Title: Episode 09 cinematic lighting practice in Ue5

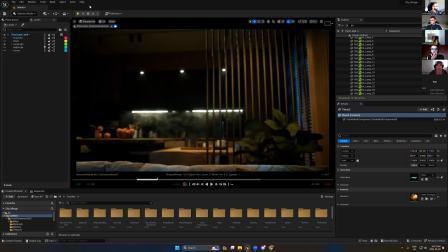So if I select this light, this camera, let's select this one.
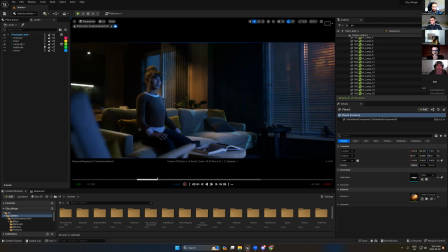You see the light outside, it looks natural because there is something visible. It's not about the fog. So if I select the directional light here, you see, I still have directional light. But if you add the fog, something like this,
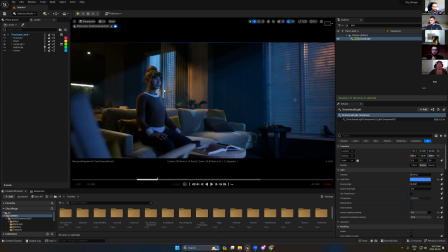it will be missing some cinematic mood, like the exterior. It's very important to make the scene more natural for you. So what you have to do is very simple.
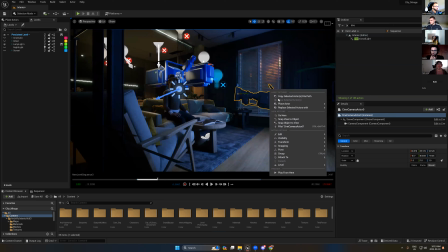It's very, very simple. Just create a plane.
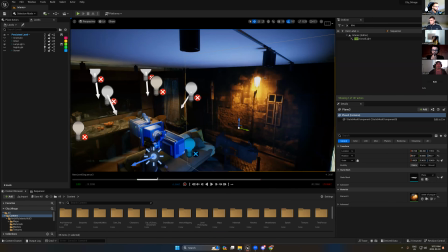Okay. So just need to get this one. So we just add a plane from here.
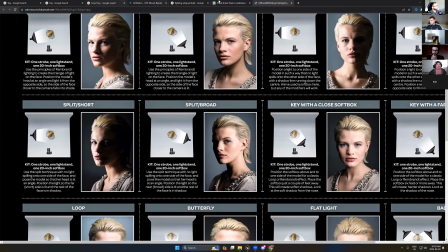Okay. And after that, I'm gonna go to the Google and let's search for
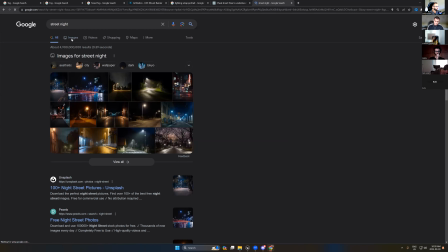street, night or day or whatever you have. Okay. So I found this.
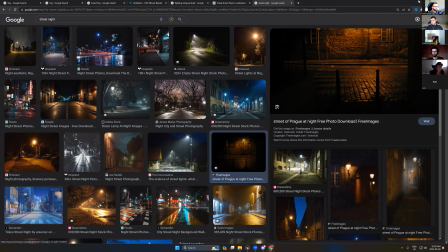I feel like it looks okay. So I took it and I added in Unreal Engine.
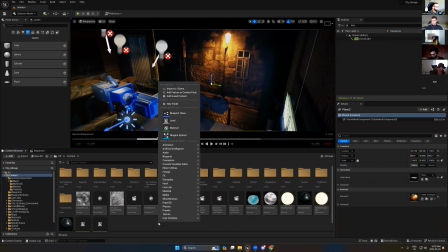Okay. And what you need to just create material.
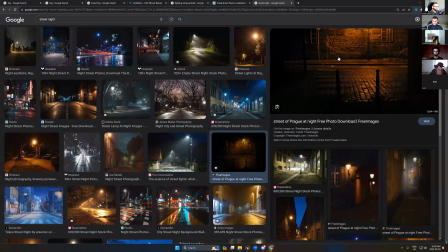Okay. So let's take this again.
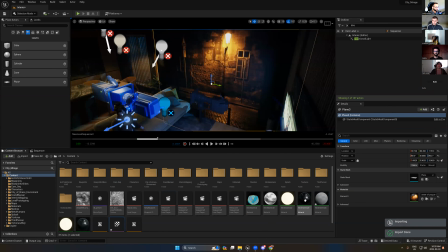Where it is. Okay. Yeah. See. So I'm gonna import it to Unreal Engine, and from material, just drag the texture,
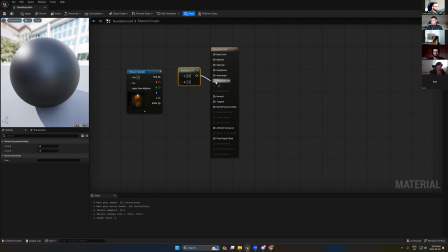and all you need to create M multiply an emissive light and the base, and we'll select this texture and press 1 to create this value,
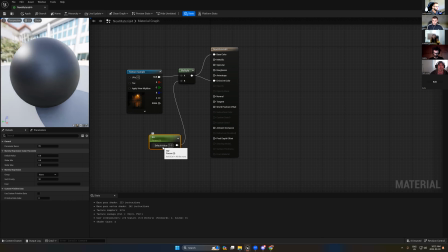convert it to parameter, and let's say this background, and we'll add 1.
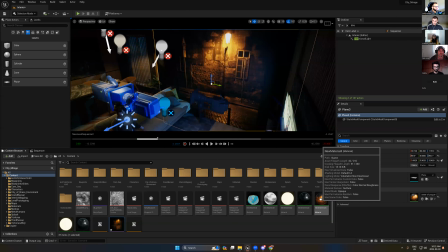Okay. So from here, I will just replace this texture to this one.
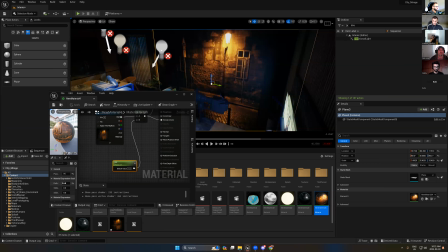Okay. So if we go back, now I can simply change the parameters.
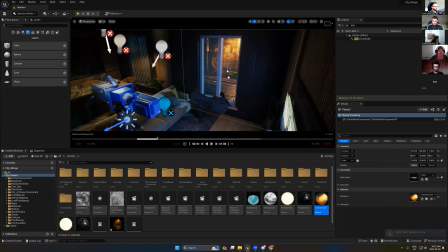I will get more bright light or less light. And now you can add it outside.
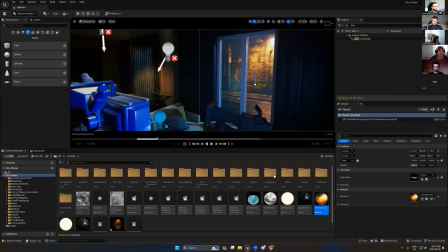So you can simply add it in Photoshop and add more blur to make the backgrounds blurry.
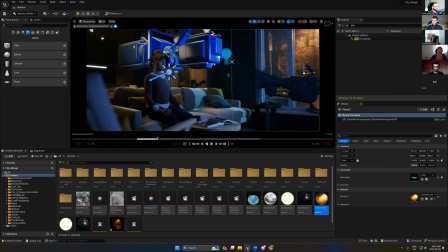If you can't get blur effect from the camera, like here, now I have some nice blur, but if your camera position it's facing to this window and you can't add the blurring,
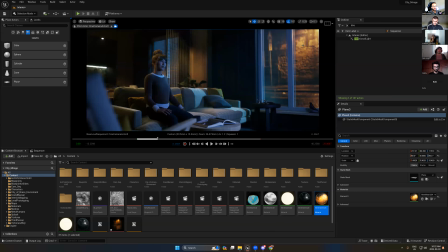you can simply open the Photoshop and add blur effect to this one.
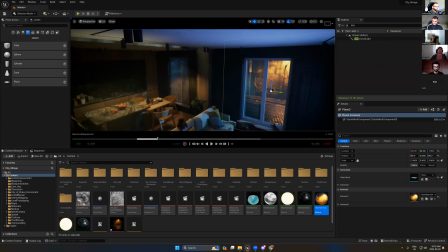So after you add this light, this plane, you have to think about the light outside.
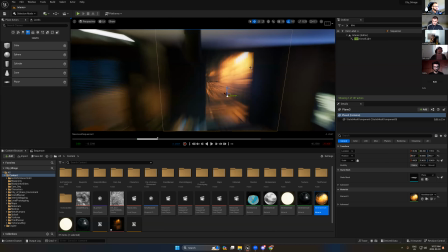So this light comes from the lantern.
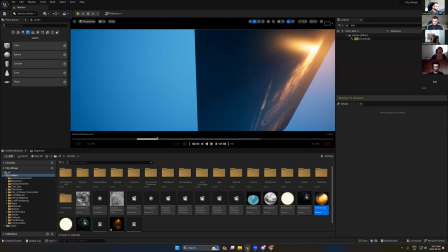So if I go outside here, look at this.
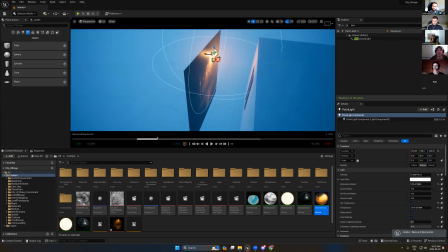I add just very small point light to have natural light. And I can from here add some, let's say some fog
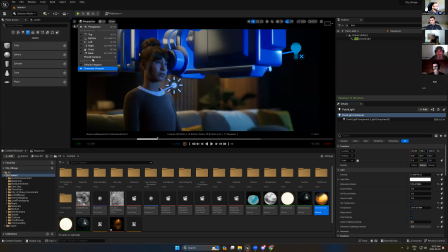to just reflect on the light outside.
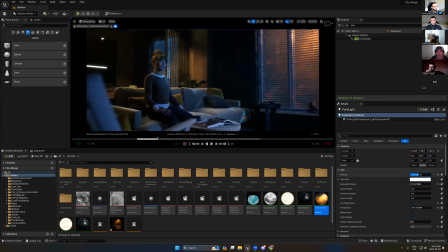So if we look at here, you see, when I add more intensity for this light, it looks natural.
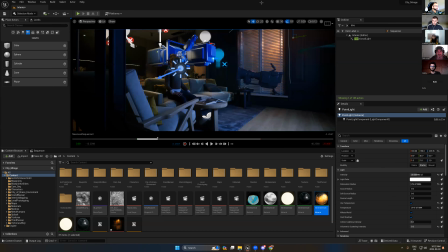Okay, so from here you can take this light or this plane and replace it here also.